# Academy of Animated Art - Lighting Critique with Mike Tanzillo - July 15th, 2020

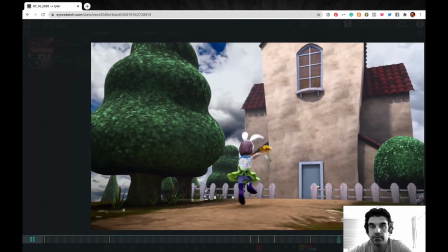[4:03]
It's probably from like a fill value, but if you're seeing that that value, that shadow, it's because the radius is a little bit too tight.
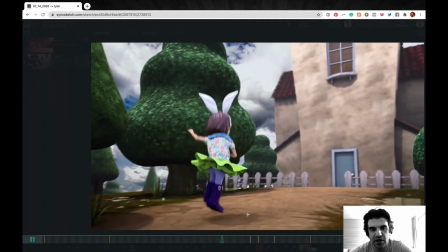[4:13]
And generally speaking, once you get to that size, if you increase the radius to soften the shadow, you won't change the look of the lighting too much, so just give that one a try.
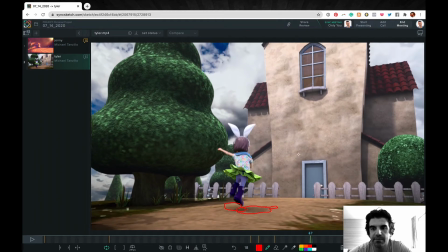[4:24]
Let's see. I see you're getting some better shaping on the house here.
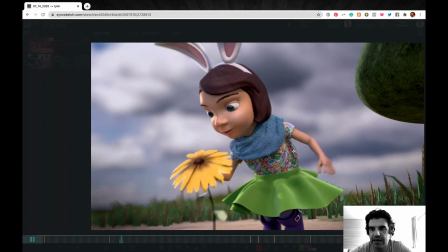[4:29]
I think that looks really nice. The saturation levels on the house feel a little bit better.
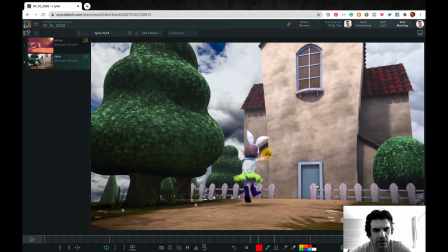[4:37]
Again, you want to watch out for whatever's happening here. I'm not quite sure what that is. You see this line cutting across, and now you can see like under the fence, and there's just some wackiness going on there. In terms of these puddles, I'm wondering if we can get, and I'd have to look at some reference because it looks too perfect.
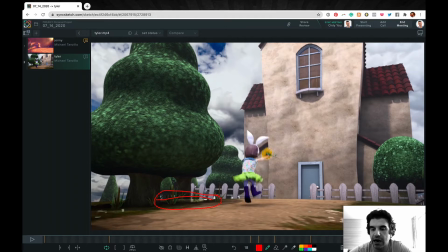[4:55]
It looks like a mirror that's cut out in this shape on the ground. I'm wondering if there's some distortion or just darkening we can get around the edges to make it feel a little bit better.
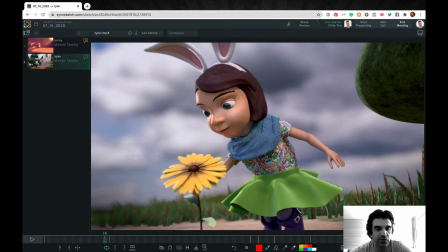[5:06]
And oh, in the first shot here, this depth of field is looking really nice over here, but like this is looking very sharp. I think pretty much anywhere back like beyond this point can go into a pretty heavier depth of field there. So we can allow that to fall back into the depths there, and I think that'll work really well.
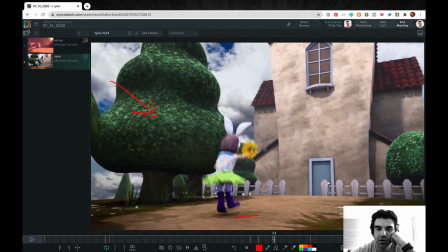[5:26]
The sunflower in this shot looks much more saturated here than it does here.
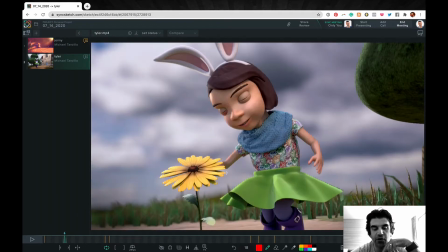[5:34]
I like this value a lot. I think we can try and hit that here, and that's suffering from the same problem that her hair is, which is getting hit by the cool light. So try and maybe keep that in the same light rig as her, and then just try and neutralize that a little bit. While I'm on this frame, it also looks like her eyelids are a little grayed out, so maybe try and warm those up.
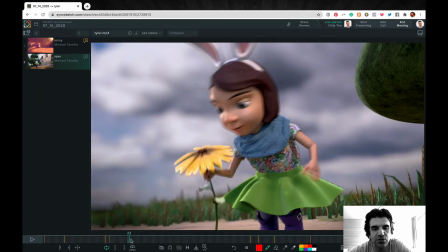[5:56]
In general too, there are a few like edging issues, like you can see it here if you watch the edge of the flowers, so just watch out for those.
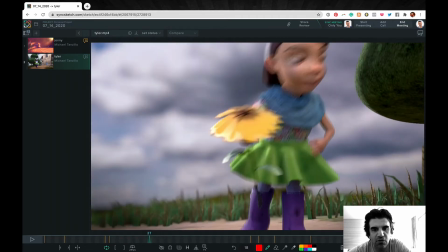[6:03]
Not a major thing we need to fix like right now, but something to be aware of.
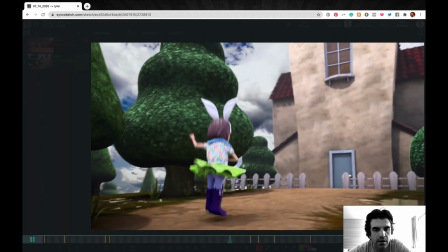[6:12]
And yeah, so okay, and then this shadow in here is getting a little bad drawing.
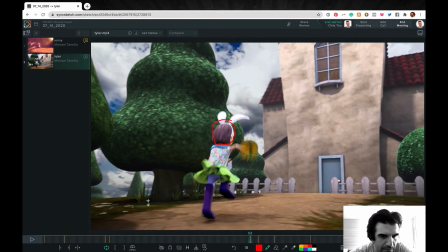[6:20]
This shadow in here is getting a little bit dark too. You can see it's kind of like what I call bulletproof in there, and you'd expect a little more light to penetrate into that space.
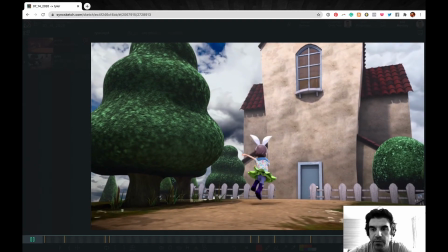[6:29]
From there, the other big thing that I should mention on this shot too is I think we can get more shaping on the girl.
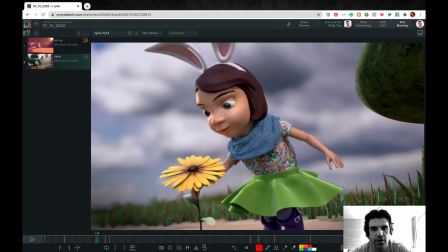[6:37]
I know the light source is coming in from, it's coming in from behind her this way, and that sets up for the next shot.
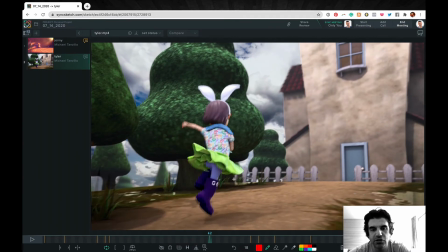[6:44]
But from here, we like basically it almost feels like it's hitting her directly in the back. And I would kick it around this side just a little bit more so it comes in from this way and then creates more shaping. Like this area should be more in shadow in here and then down here too. But I think you can get away with kicking it around to the side a little bit.
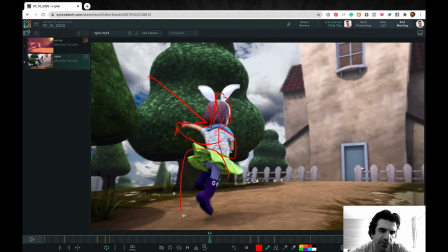[7:03]
Boots are still feeling a little bit saturated,
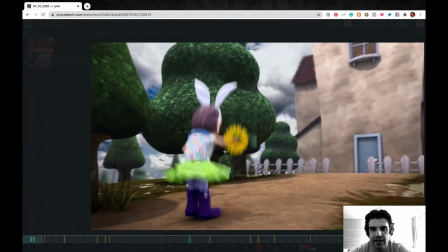[7:05]
but we can let that go for now because I do want to maintain the I want the girl to feel the most saturated of the things in the shot,
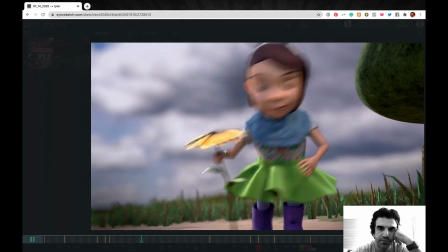[7:12]
and I don't want to mess with that too much until we rebalance the light a little bit. And yeah, so same thing with her skin tone.
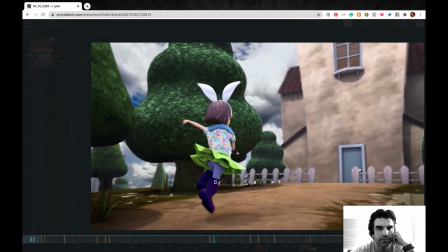[7:19]
I think her skin tone can get a little bit warmer too. But this is looking good. You're doing a really, really good job.
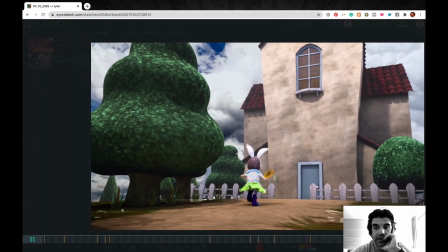[7:25]
And I would, yeah, just hit those notes and we'll take a look next time. But keep going, keep building.
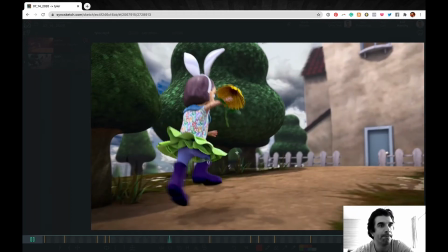[7:30]
You're making some really good progress here. So really good job. All right, let's hop over into Dani and Pedro.
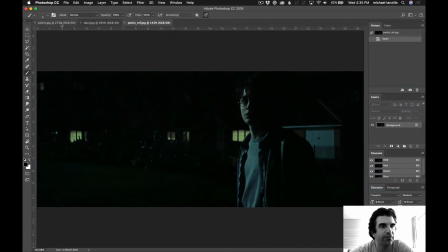[7:36]
So I got Pedro's up first. We got a Harry Potter reference here. And we've got this. So this is a nice like A/B test. So we can take a look. The first thing I'm noticing is that the color of this light feels like we can go a little bit more green blue and an actual color on there.
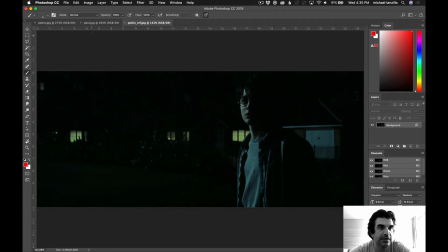[7:55]
So if I'm looking here versus here, I think this is feeling a little bit more neutral. I think you can push the saturation, that value just a touch more. This is a pretty straightforward, like this is kind of a single light setup.
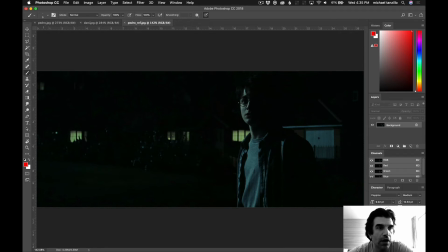[8:13]
So you're not really, overall I think that you're getting in a pretty nice place. I think you can probably push the value a little bit brighter, like just a touch brighter. In fact, let's just go ahead and do this.
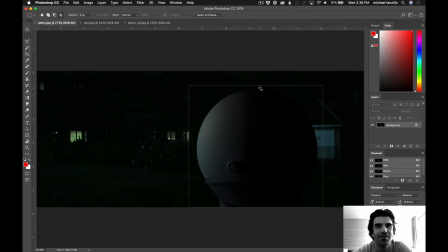[8:31]
Oh, my scratch disk is full. Huh. Hold on just 1 second while I clear off some space. Okay, I think I got cleaned up here.
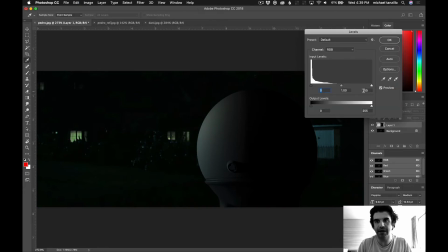[8:42]
So what we want to do is going to take this, copy paste, make it a little bit brighter, somewhere in about there. And then I want to add a little more color to it, a little more blue and a little more green
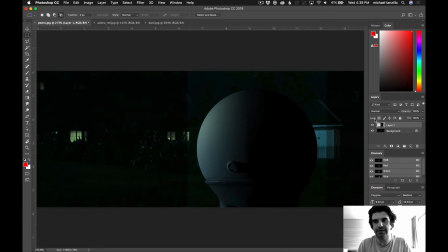[8:56]
in here just to get this saturation point just a little bit higher. And now that feels a little bit more in line with what it is. So I would try and push those points and get it to that level, and then I think you're in a good spot, Pedro. So really good job on that.
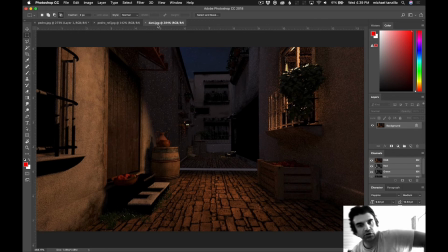[9:12]
Dani. Okay, so this is a goofy one. So you talked about how this line is caused from the background plate. Let's try rotating that. Like you can take that sky dome and just pivot it around. And let's see if that moves, because that is very strange that is causing that.
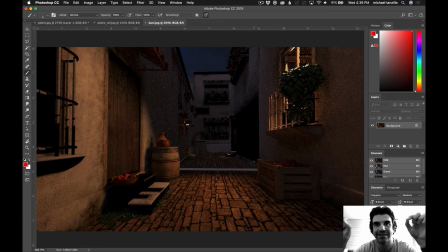[9:31]
So I'm wondering if there's something in the sky plate, like a seam on the edge. But it seems so odd that it would just like eliminate the bump and eliminate the texture and all that stuff. So I would watch out for that. Structurally, I like the look of the shot.
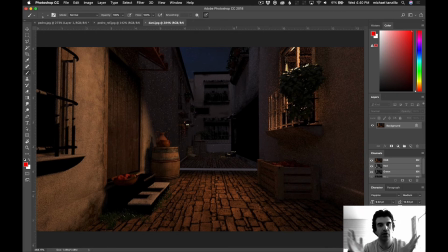[9:46]
I like that you've got the cool dark back here and the warm bright in the foreground. Very clear idea of what our area of focus is. Like we're going to be focusing right in here. Cool. A few things that we can do to really amp that up.
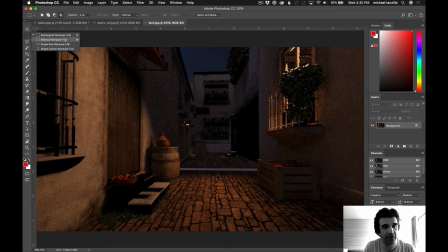[10:01]
The biggest one is that we can create a little more brightness on the ground in here. Let's go ahead and just do that.
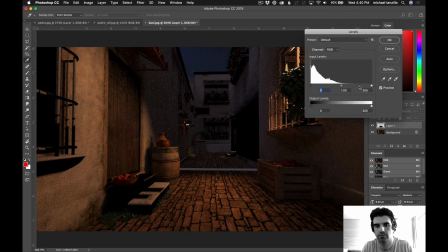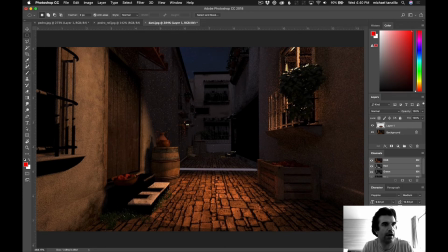[10:14]
So something like down here, as if the light's kind of shining down in there. And you can angle the light down so it kind of hits that point. So just a little bit more brightness down there. And there can be a little bit of shadowing in there from the bars and stuff if you want.
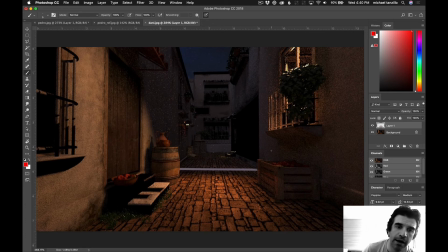[10:32]
But you can theoretically theorize that the light source inside would be bigger than that. And it wouldn't necessarily cast that many shadows. And at that point, you can flank off some of this so it doesn't quite get this high up here. And then some things to look into.
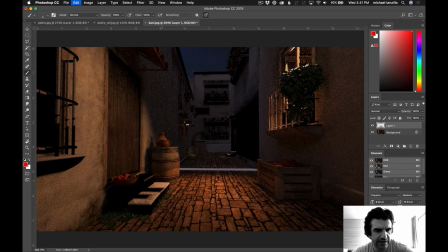[10:47]
I'm not quite sure why the stair is getting very dark, as well as these super hard edge square shapes in there. Additionally, as we go forward, it would be nice if there was if you rendered a reflection map or a reflection pass of these windows.
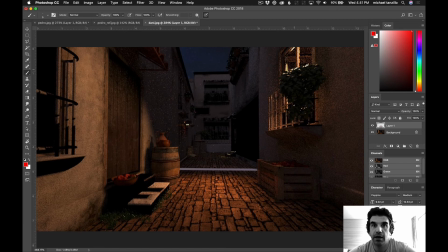[11:05]
And basically all you would do there is turn everything else in the scene to be primary visibility off, and then just make these window panes like reflective metal material, and then you can reflect back into the scene. And then you can get the reflection of the surroundings into those windows, and then you just add them over the top and comp,
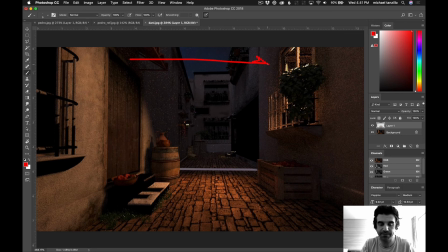[11:25]
and it'll create a reflection of like what's going on over here back into the shot, or back into the windows, and then they'll feel like there are panes of glass on there. And I think that would work out really well. Some kind of like, actually, there's a little bit of brightness back there too.
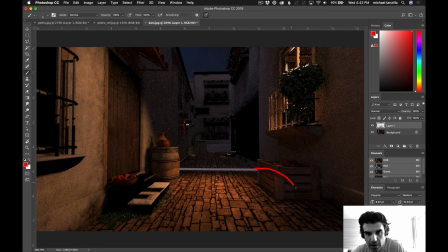[11:41]
I would just keep all of that dark back there. And then there's some hard edge, like there's an edge there, there's an edge there to watch out for. But really, I think your main thing is to focus the light into coming down here, creating a pool of light down here at the bottom, getting nice rims on this stuff.
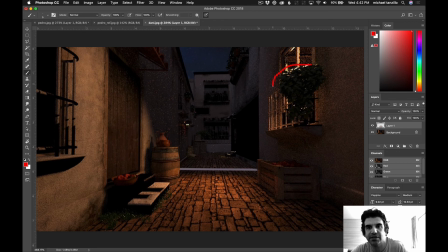[11:57]
You're gonna want to bounce a little bit more light in there. Allow this light to feel warm, because right now it's feeling a little bit neutral in there. And then, but yeah, all this stuff is looking really nice. So I think that should be your focus for the next iteration. And then we can kind of suss out getting some more, maybe some more bounce light up in here.